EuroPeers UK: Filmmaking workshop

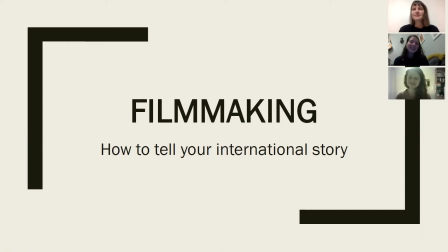[0:00]
Hi guys, and welcome to the filmmaking workshop. And today we're gonna give our top tips for telling your international story. So first off, my name's Ellie, and I've been a Europeer for some years,
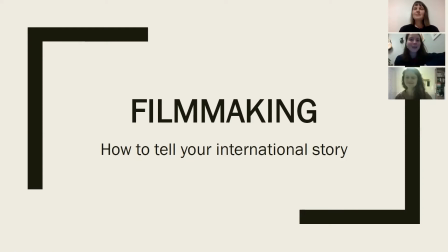[0:18]
and my degree was in filmmaking, and I like to dabble now. So that's my experience, and I'll hand over to Alex. Hi guys, I'm Alex. I also did my degree in film and film and media,
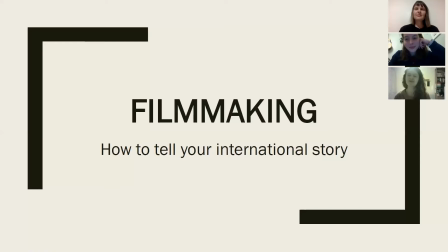[0:34]
and I think filmmaking is fun and it's a great way to share your international stories, and that's what we're here for.
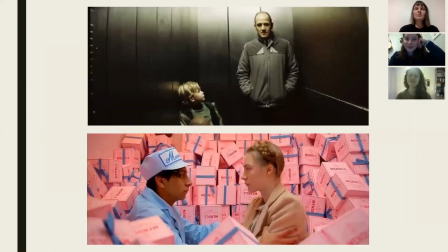[0:40]
So let's start. So the first thing we'd like to do is just to show you some different film techniques. So the first one is just about color. As you can see, it's like two very different images. The top one is kind of, unsaturated. It looks a bit, I don't know, a bit sad even, I would say.
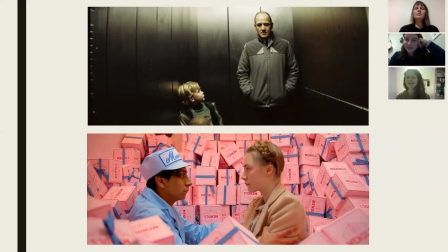[1:00]
It's a bit, it's not a very pleasant atmosphere, whereas the bottom picture is quite, it's a very different feeling you get from the picture because there's so much color in it. And I think just having this kind of
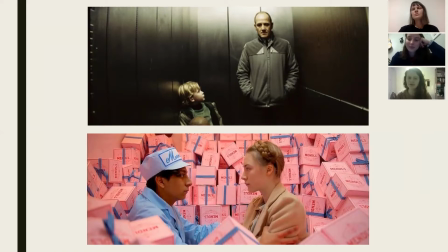[1:13]
eye for like watching a film through the lens of putting attention into like colors and different framing and so on, it really changes your perception of how you watch films. So we just want to share a few other images.
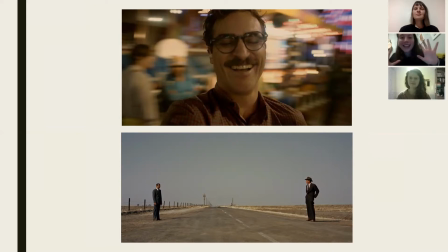[1:28]
So here we can see what these photos kind of demonstrate is the use of how you frame your subject, like evokes different emotions. So maybe if you want to really emphasize the emotion of someone and create that emotion in the audience,
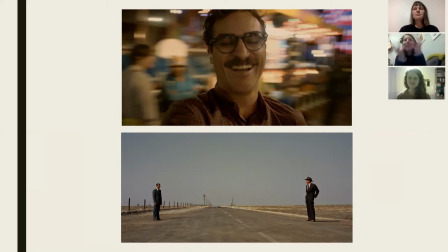[1:45]
then you want to go for a close-up, because there, you can see those facial expressions. But then equally, it depends on the emotion that you want to convey. Because for instance, in the second image, you have two people quite far apart, probably social distancing, and
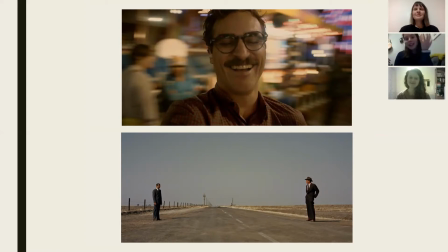[2:03]
they are kind of, that frame could portray loneliness, like given the context of the film, because of the way the subject's framed, being lots of space and then being small. So it really depends on what the story is that you're trying to communicate,
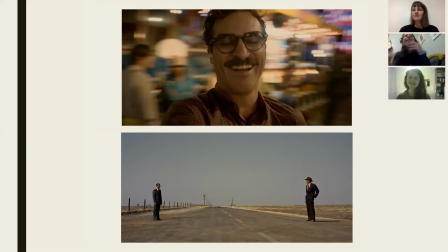[2:19]
and then to set up and frame your subject so that those decisions kind of evoke that meaning. And so, yeah. Okay, let's move on to the next one.
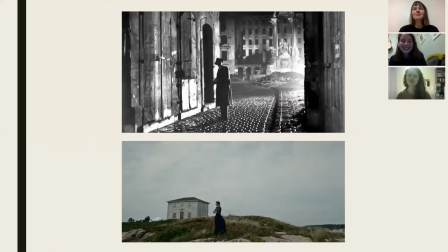[2:29]
And this is another slide of just showing you how lighting can impact your image. So the top one is, it's a film noir film still, and it just shows you how it impacts the image if you don't have a natural light source, and if you have very little light.
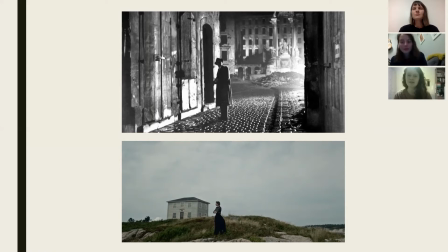[2:46]
There's just one light source, and it's very dark, it's very mysterious, you can't see the face of the person. And then the bottom one, the bottom picture is, well, it's only natural light, it's only daylight, so obviously that it has a different atmosphere. And I think, well, personally, I actually like to use daylight,
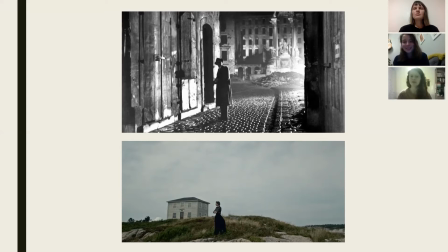[3:06]
at least when it comes to some like more documentary style videos. And I don't think you always need professional light, like a professional light source. I think it's very beneficial, but you don't have to invest a lot of money into like a lot of good lighting sources.
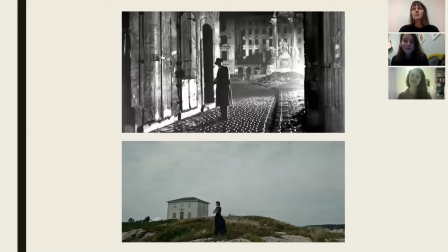[3:24]
I would not worry about it too much. We'll talk a bit about lighting later. I think it's more about how you use the available light you already have, instead of worrying a lot about how to set perfect professional lighting situations.
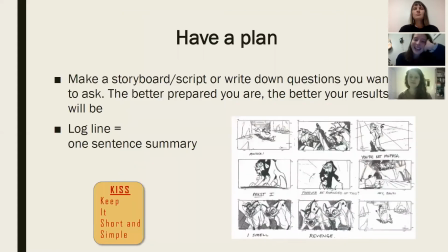[3:42]
I'm there with you, definitely. So yeah, so I suppose when it's the first, like when you're first thinking of your story and you decide you want to create a film,
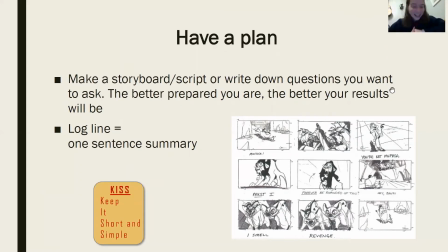[3:53]
the best thing to do is probably to make a plan, which goes against my natural instinct, but it does really help because it makes everything so much easier, and it's really like helpful for the process.